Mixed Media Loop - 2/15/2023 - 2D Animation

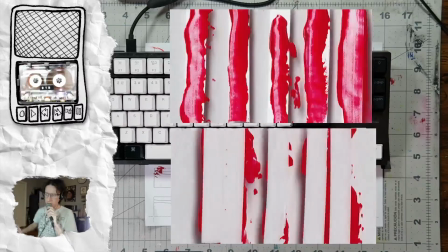Alright, that's what this one looks like for front and back.
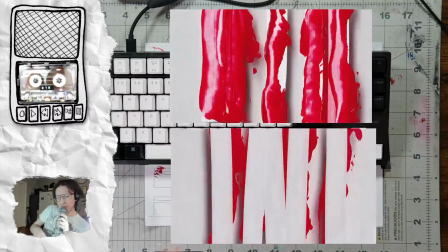It's a little less active than I thought it was going to be. Looks more like some worms or something crawling down the distance.
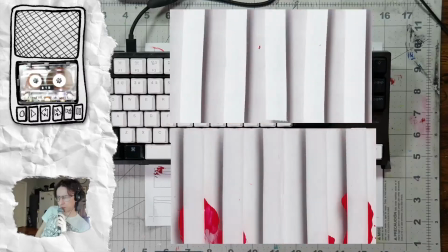I think part of that is the fact that the white strips are solidly there the full time. But I still like it as something that it'll serve a purpose. Hello, Alba.
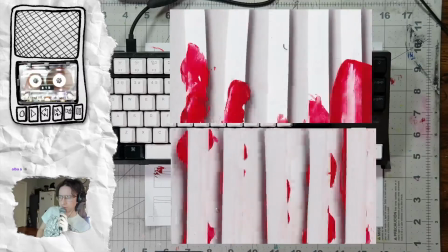The purpose of it is a section of a song that's like
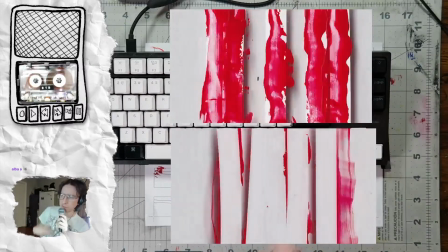that it has a repetitious and semi-constant sound to it, and so
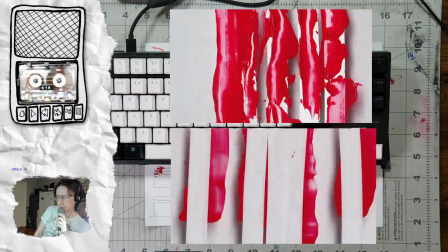this can be an easy build-up to that by having the individual sections,
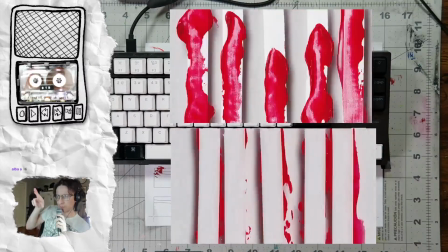because the red comes in on the middle, and then
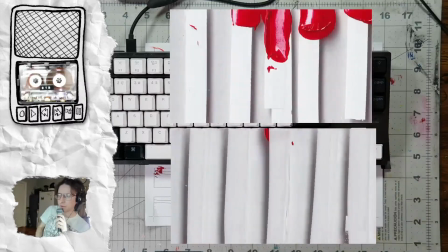middle right, middle left, middle right right, middle left left, and so it can build up in that way, shape, and form.
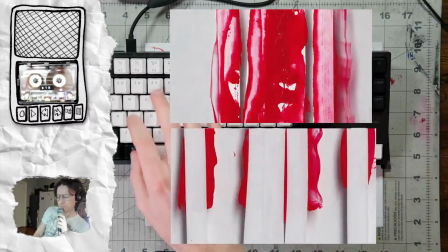I'm gonna do one more GIF before doing my spiel and such.
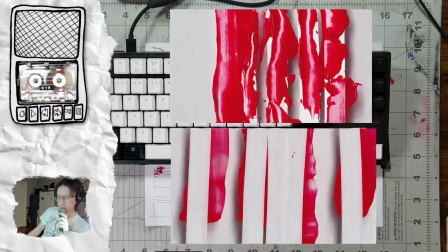I'll leave that up. You can't see what I'm doing right now because I'm just working Photoshop to the side.
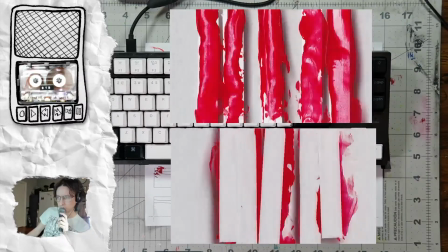But I do make my own music. I just want to see what this white section looks like.
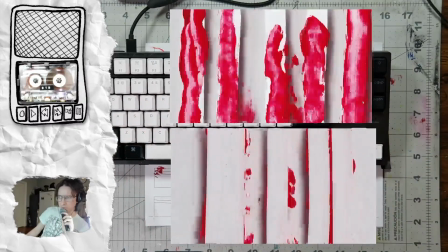I make my own music. I started doing that a few years ago when
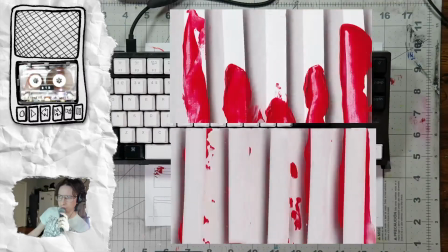COVID stuff started up and streaming platforms were getting a little bit more strict about DMCA stuff, where like it would limit the length that you could stream on Instagram if you were using copywritten music.
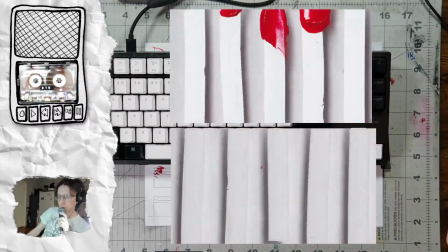And so I started making my own to
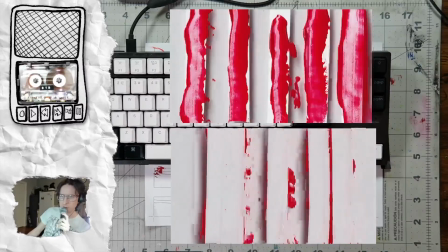just have background music for that, and I've been keeping up with it pretty consistently for the last 2 years.
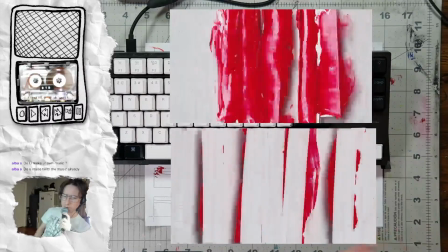More recently, I've been trying to
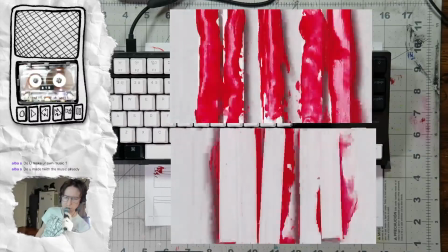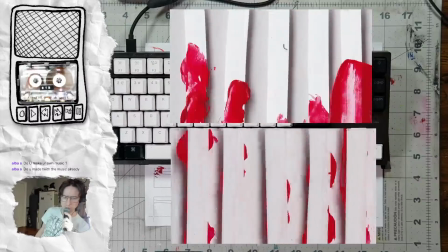I'm not sure what your question is.
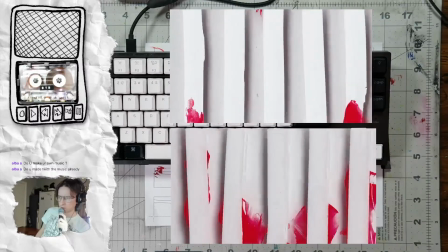Do you make with the music already? The music that's playing is stuff that I made.
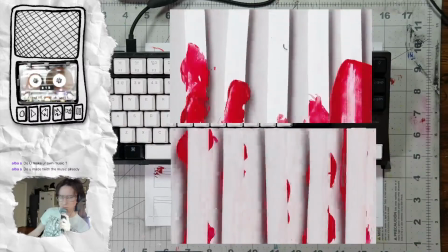The cassette that's visible. Let me say this out 1 second.
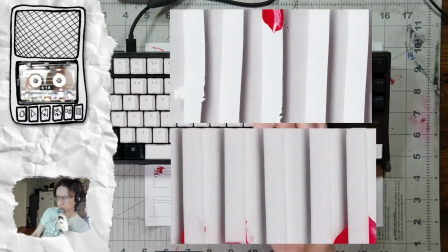I'll be able to concentrate more on answering your question. This is actually a one white.
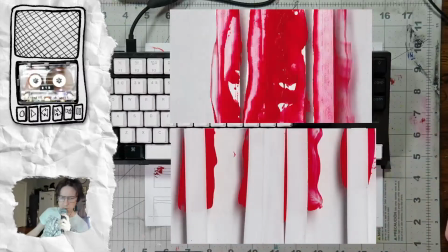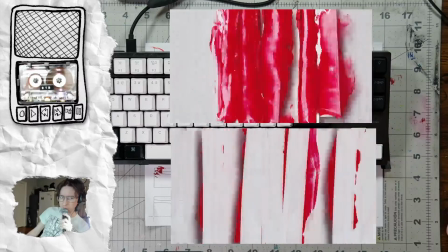For the long form animations,
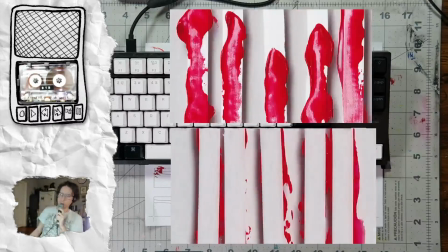I've made the songs ahead of time, and the animation, it's an in-between.
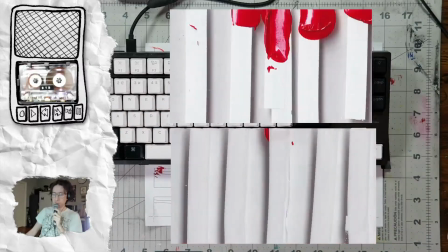The animation is reflective of the music, but it's not exactly timed out to it.
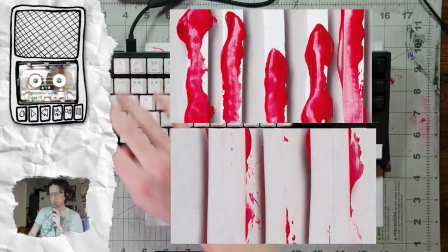Let me turn this
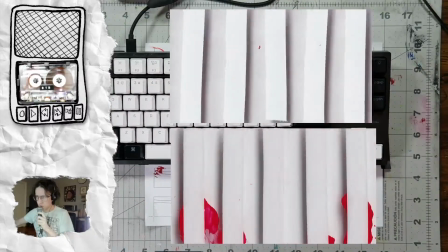down.
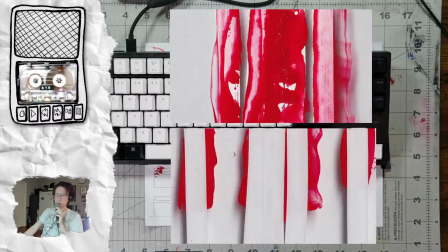The music that's playing in the background is just odds and ends, but and it's not timed out to this animation at all.
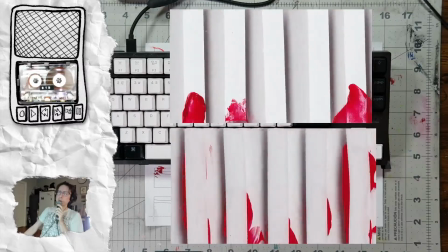I have some music that I'm talking all over the way. Okay, so depends what you're asking about specifically as to how the animation and the music
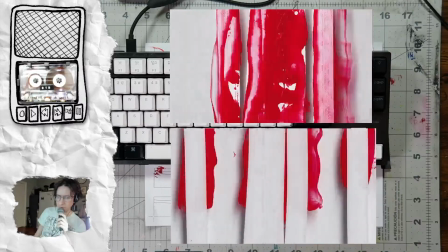go about one another.
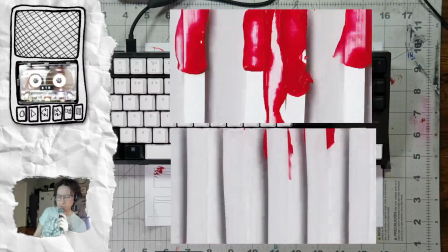For most of the posts that I'm making that are going to Instagram and stuff like that, I just have a bunch of music that I've made,
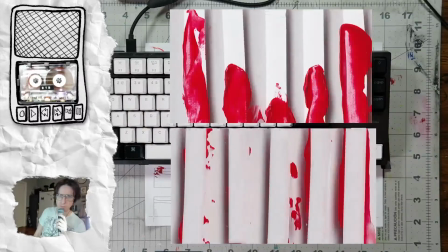and I choose something that pretty much fits the feel of the animation.
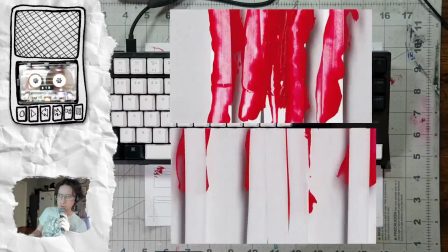In the instance of what is happening for a long form thing that a lot of these are a part of,
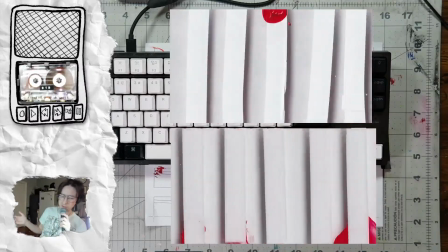is I made a mix that's about 45 minutes long, and all of
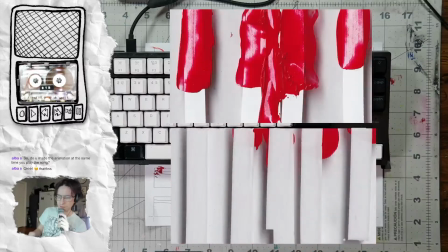the entirety of that mix is the same BPM.
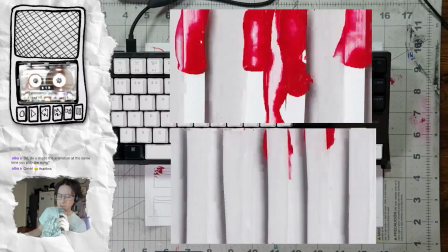It's all 120 beats per minute, which means that it's one beat every half second.
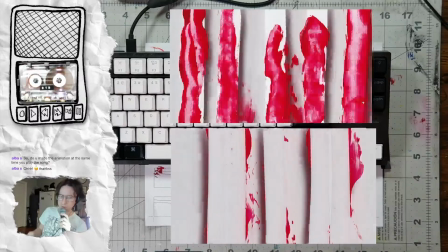And these loops are 30 frames long at 15 frames per second, which makes them 2 seconds long.
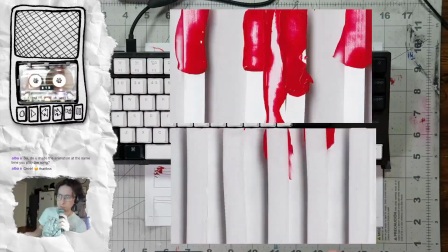So when they all fit the rhythm of the music that I made, if you were to run this on a loop,
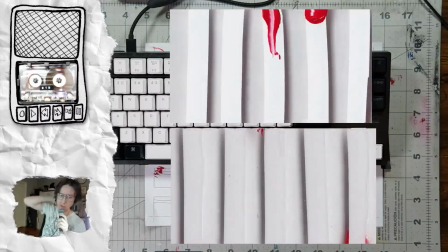you would notice it timing out to the long form music that I'm working with.
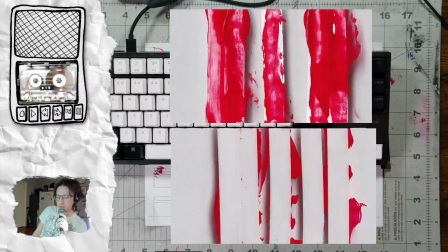And so
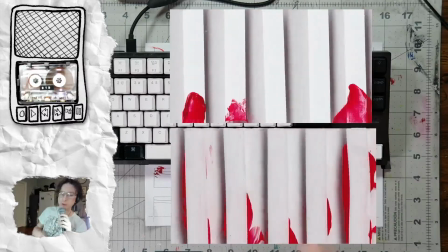all of these have like various elements to them that are running on the same rhythm as the music that I've made,
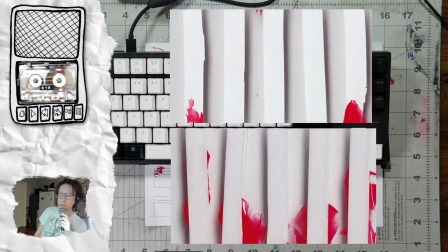but the individual sections and stuff,
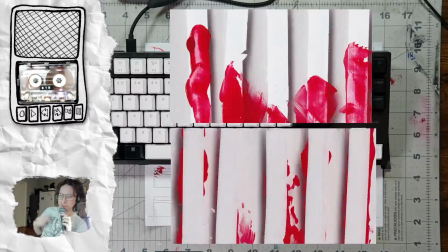I'm editing the animations because I have like 5 iterations of whatever animation that I'm working with.
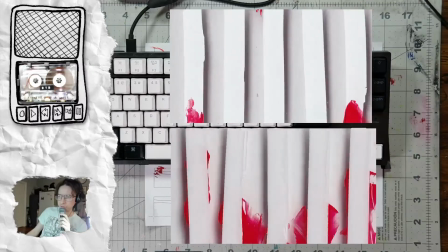I'm editing them together, so these are built in a way that they can
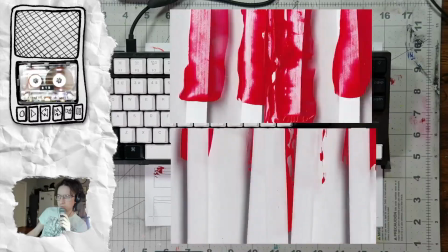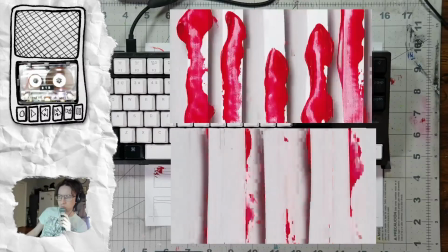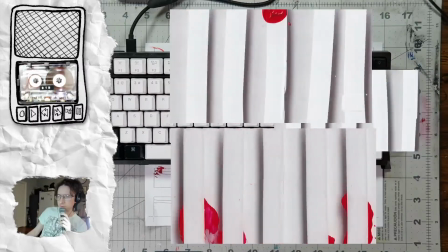edit together and change how they interact with the music.
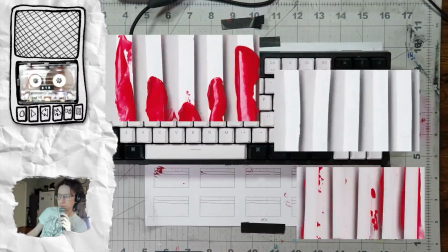So the long form thing that I'm working on is sort of in between stuff.
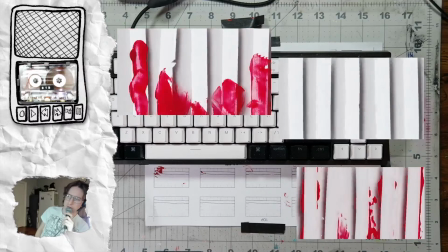So like this very loose animation that you're seeing
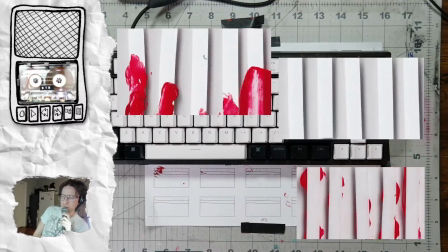of just the white sort of moving towards and then separating back out, that's the same. Sorry, I'm not explaining this super well. These are loops, so they all start in the same way, and there are elements that come in
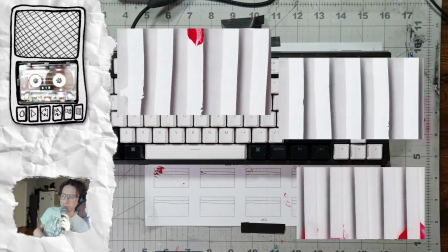between the first and last frame that change the feel of it. And this sort of came about because I got asked about doing live visuals,
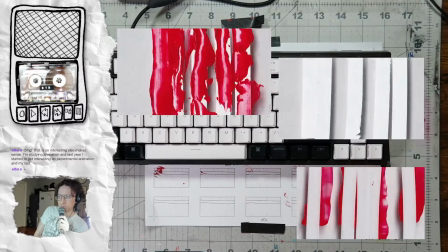and the animation that I do
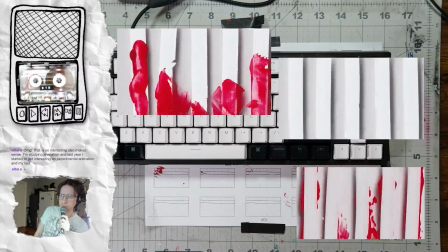this is not so time consuming, but for live visuals you need to have some ability to
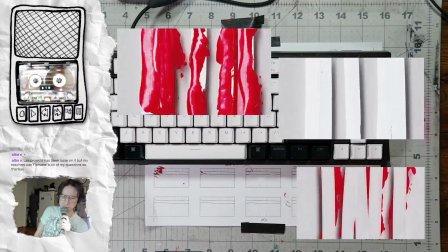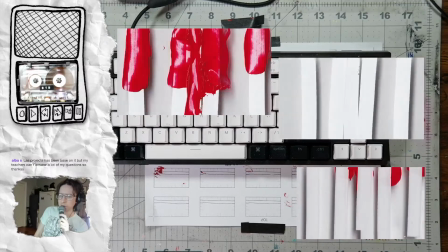deal with the improvisation and the like live elements that come
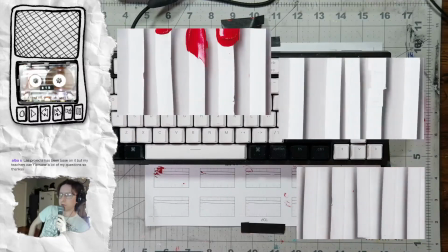in a live performance has to be flexible,
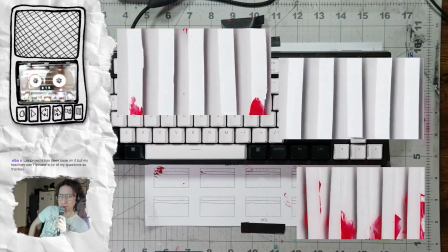and most traditional animation isn't very flexible for what it can represent in a live setting.
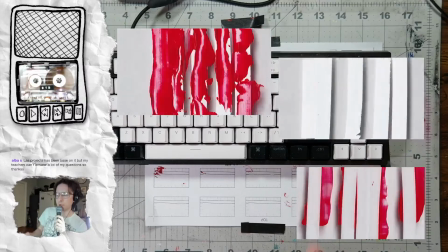So I created a bunch of loops that all started and ended the same way. So the idea was like you can run a loop for however long.
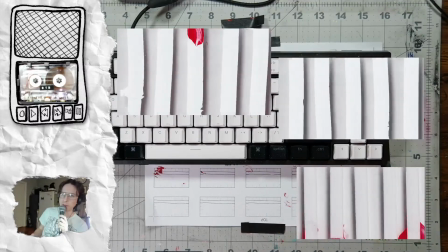If like someone's going on a solo for a while or something like that, you can just repeat the same animation over and over again.
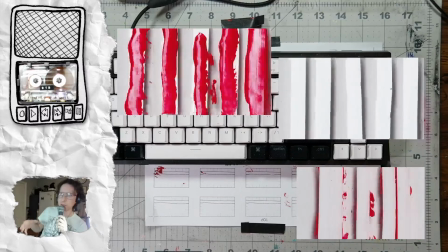But you can also introduce new animations because they all start and end with the same frame, the same like entry point.
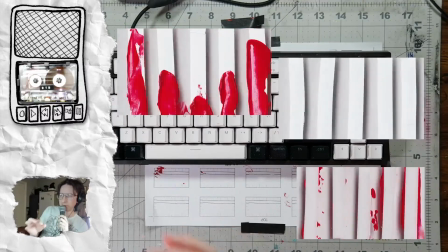It's like you have a central location
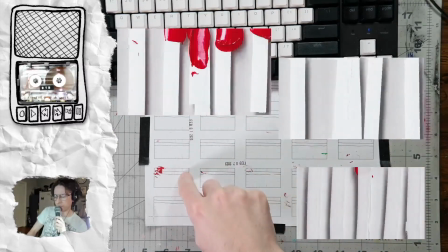and everything starts and ends here, but maybe you have something that's running over here and something that's running over here and running over here.
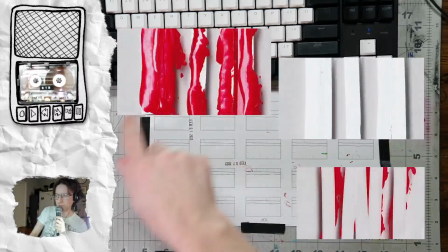And if this is running back here, now you can change position and start this loop, or you can go this way and that way and this way and that way.
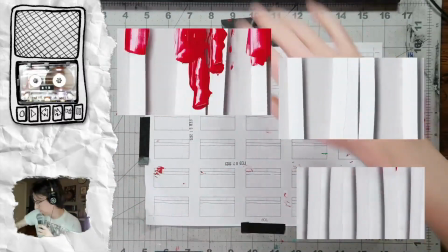Let me draw this out. I think it would maybe translate better.
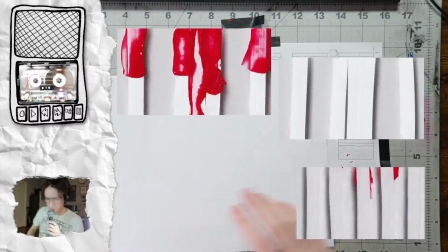So